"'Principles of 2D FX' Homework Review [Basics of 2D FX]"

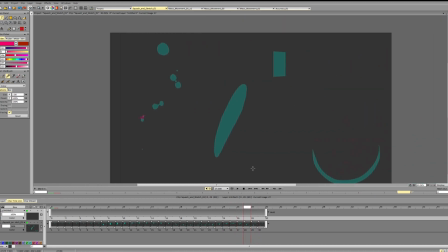8:22 So all this small stuff will contribute to your animation feeling more like a finished product, more like a very polished final animation rather than a rough.
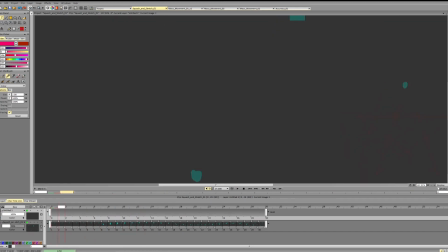8:36 So in this animation again, we can work a bit more on the shape here. We can just round it up since it was rounded before.
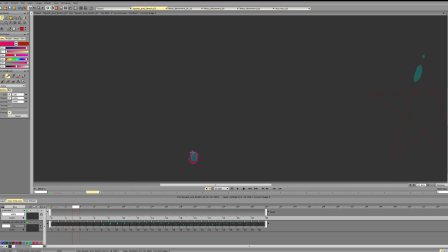8:51 Again, you see, it goes and it doesn't go, and then it goes. So what we can do here is draw this frame,
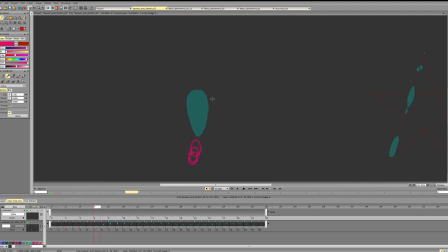9:04 draw the next frame, and connect it to the next frame, and it will work better, and we'll get a more clear sense of the form.
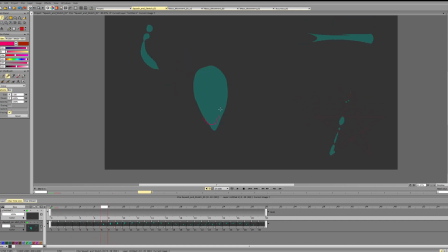9:14 Here, since this frame is more rounded, we can round the scene just a bit.
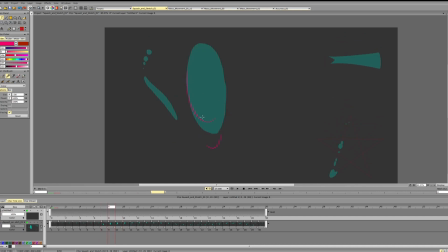9:24 And since we get a deceleration here, we can start decreasing the shape length, decrease it even more, and even more.
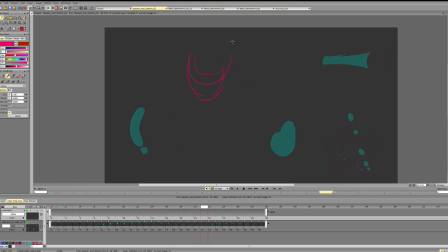Again here, just making the shape more appealing. Same thing here, making sure that the shape is clean, the edge is clean, that we are getting nice transition.
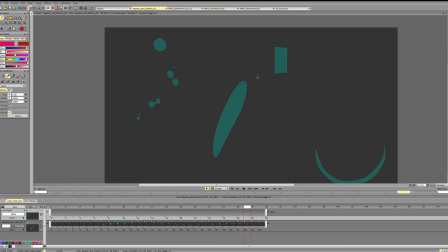10:02 Same thing here. Again, making sure that our edges are nice. And stuff like that.
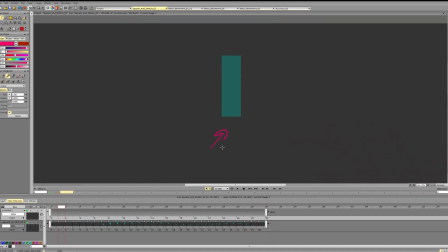10:20 For this animation, I like the timing, I like the spacing. One thing that we can potentially do is look at the transition here and this shape and the tail.
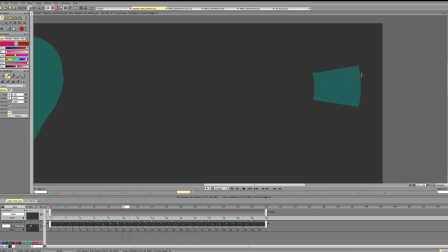10:35 So let's look at the spacing. For the first part, so you see, we get a deceleration and then we suddenly get acceleration again.
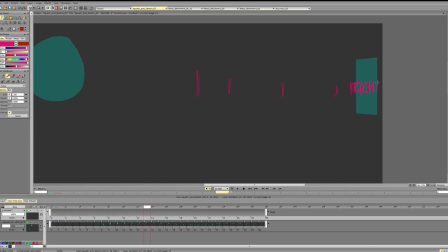10:52 Acceleration, deceleration, deceleration, deceleration. So what we can do here is smooth it out a bit. Can add a small change here.
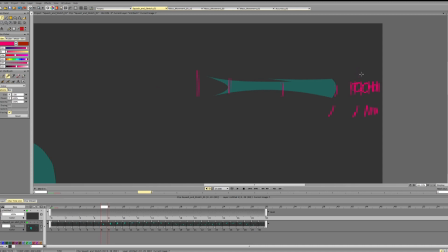11:09 But I guess this thing is the moment where we can change the spacing up a bit to make a more clear transition. As for the tail, let's see. So it goes like this, goes like that, goes like this, goes like that.
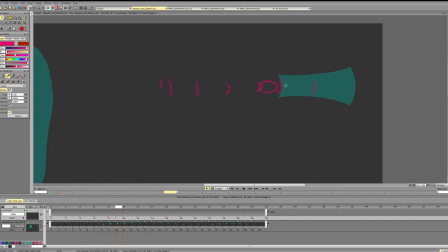11:29 And again, suddenly decelerates, accelerates, decelerates, accelerates, decelerates, decelerates, and then decelerates. So we get two decelerations.
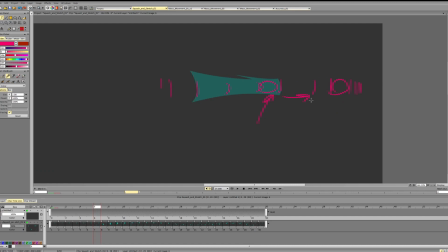11:46 So we get deceleration, acceleration, deceleration, acceleration. So we can work a bit on that. Push the tail further here, maybe up to this position,
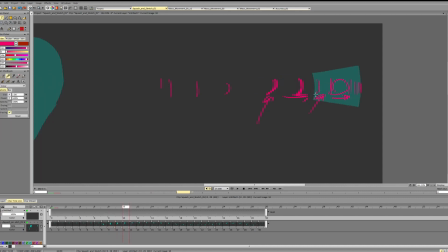12:03 then push it further on this frame, push it further on this frame, and slow it down towards the end. And aside from that, we can also either remove this bit or we can indicate it somewhat here, because right now you see it appears
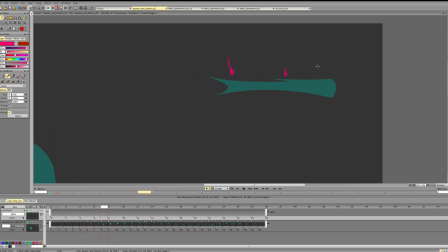12:25 for 2 frames and then it disappears, so it kind of doesn't